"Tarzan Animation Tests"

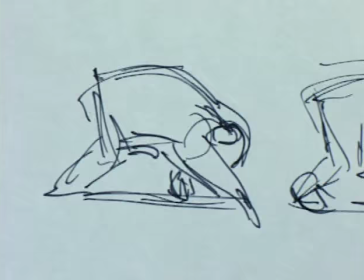These are study sketches that I did preparing for a scene where I wanted Tarzan to be playing with the gorillas,
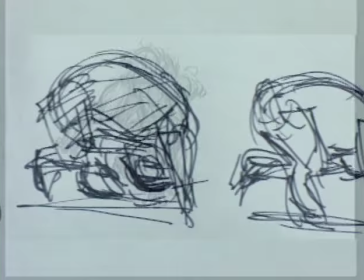thinking that, hey, like the chimpanzee, he could be doing this almost like they spin around,
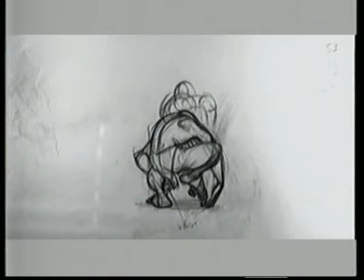almost on their head, it's like a top. So the rough animation is based on these sketches, so when Tarzan has all the gorillas on his back,
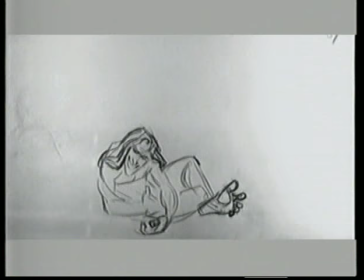he does what's natural to him in spinning around like a chimpanzee.
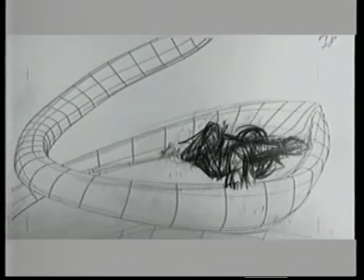There's an energy that you get when you do your first rough animation.
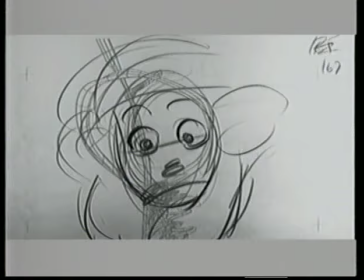These are the very first rough tests of Tarzan sliding
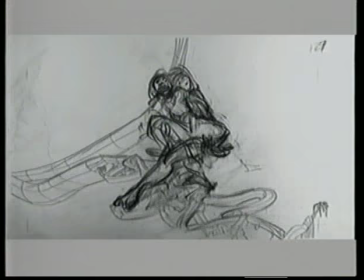down this little roller coaster of a jungle with Jane in his arms.
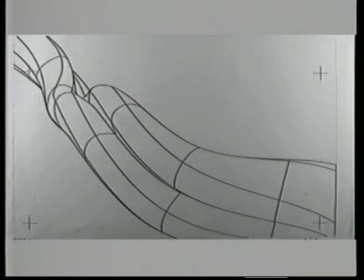I had noticed that in front of Notre Dame, the way the rollerbladers would go between these coke cans,
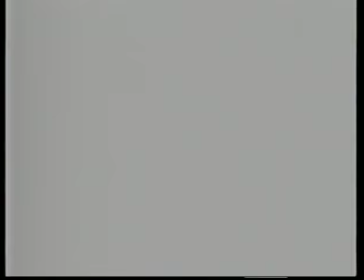they had this fun little movement with his feet. and I thought, why not have Tarzan to be able to do this?
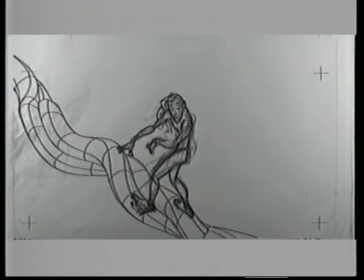So we've actually built the branches so that Tarzan's feet could be going back and forth as if they're going through the Coke cans.
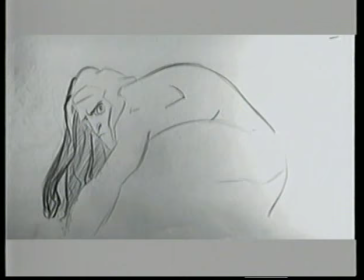And I think it worked great.
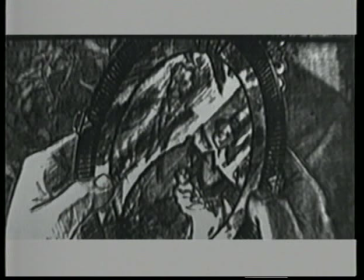The animal movements that Tarzan has are fun to watch, but we really relate to Tarzan because of the human emotions he shows.
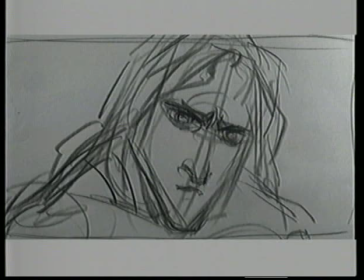Here's a sequence where you see Tarzan in the treehouse where he discovers his roots.
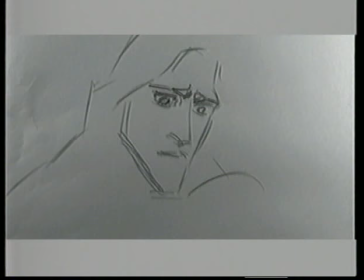Is this me?
These scenes, for me,
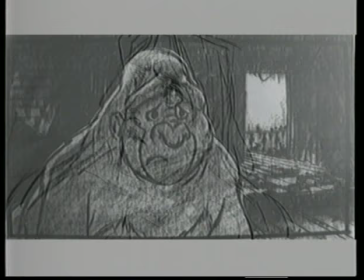are often the most difficult because you are trying to express such emotions that you feel yourself and you've experienced in your own life.
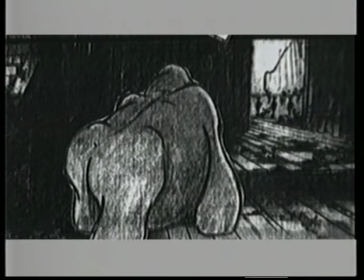I remember animating these scenes feeling the same emotions Tarzan was going through.
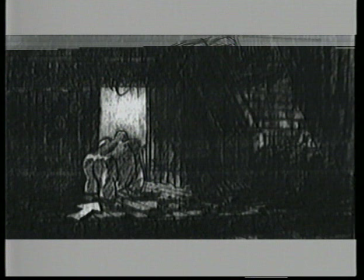And all you can do sometimes is just press harder on your pencil to try to make the drawing
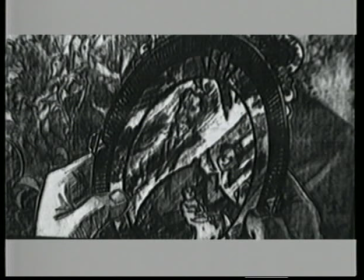express what you're feeling in your heart and you hope that the audience can feel it as they're looking at it.
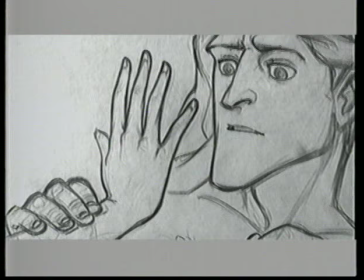The scene where Tarzan meets Jane face to face is a moment where he discovers someone like him.
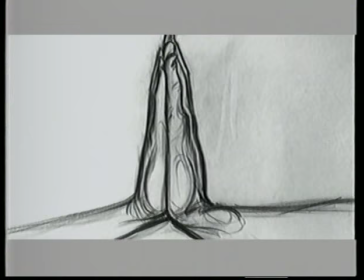You have to express it in the eyes, and I tried to find a moment in my own life when I had seen and discovered somebody like myself for the first time.
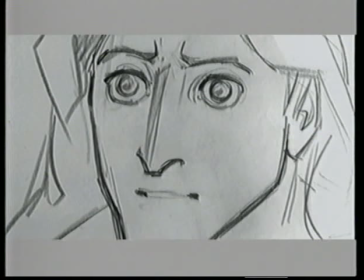And I remember my daughter Claire being born, 30 seconds old. The doctor puts her in my hand, and I looked, and it was like a mirror.
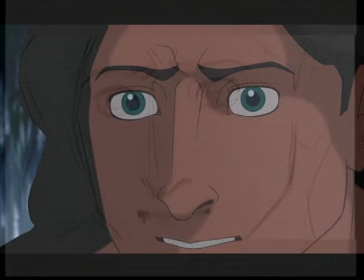I could see myself. And I told Claire, when you see this scene, Claire, that's not Tarzan looking at Jane, that's me looking at you. These are the things that make Disney animation real for us, is taking our own life and trying to put that up onto the screen so the audience feels it like we did.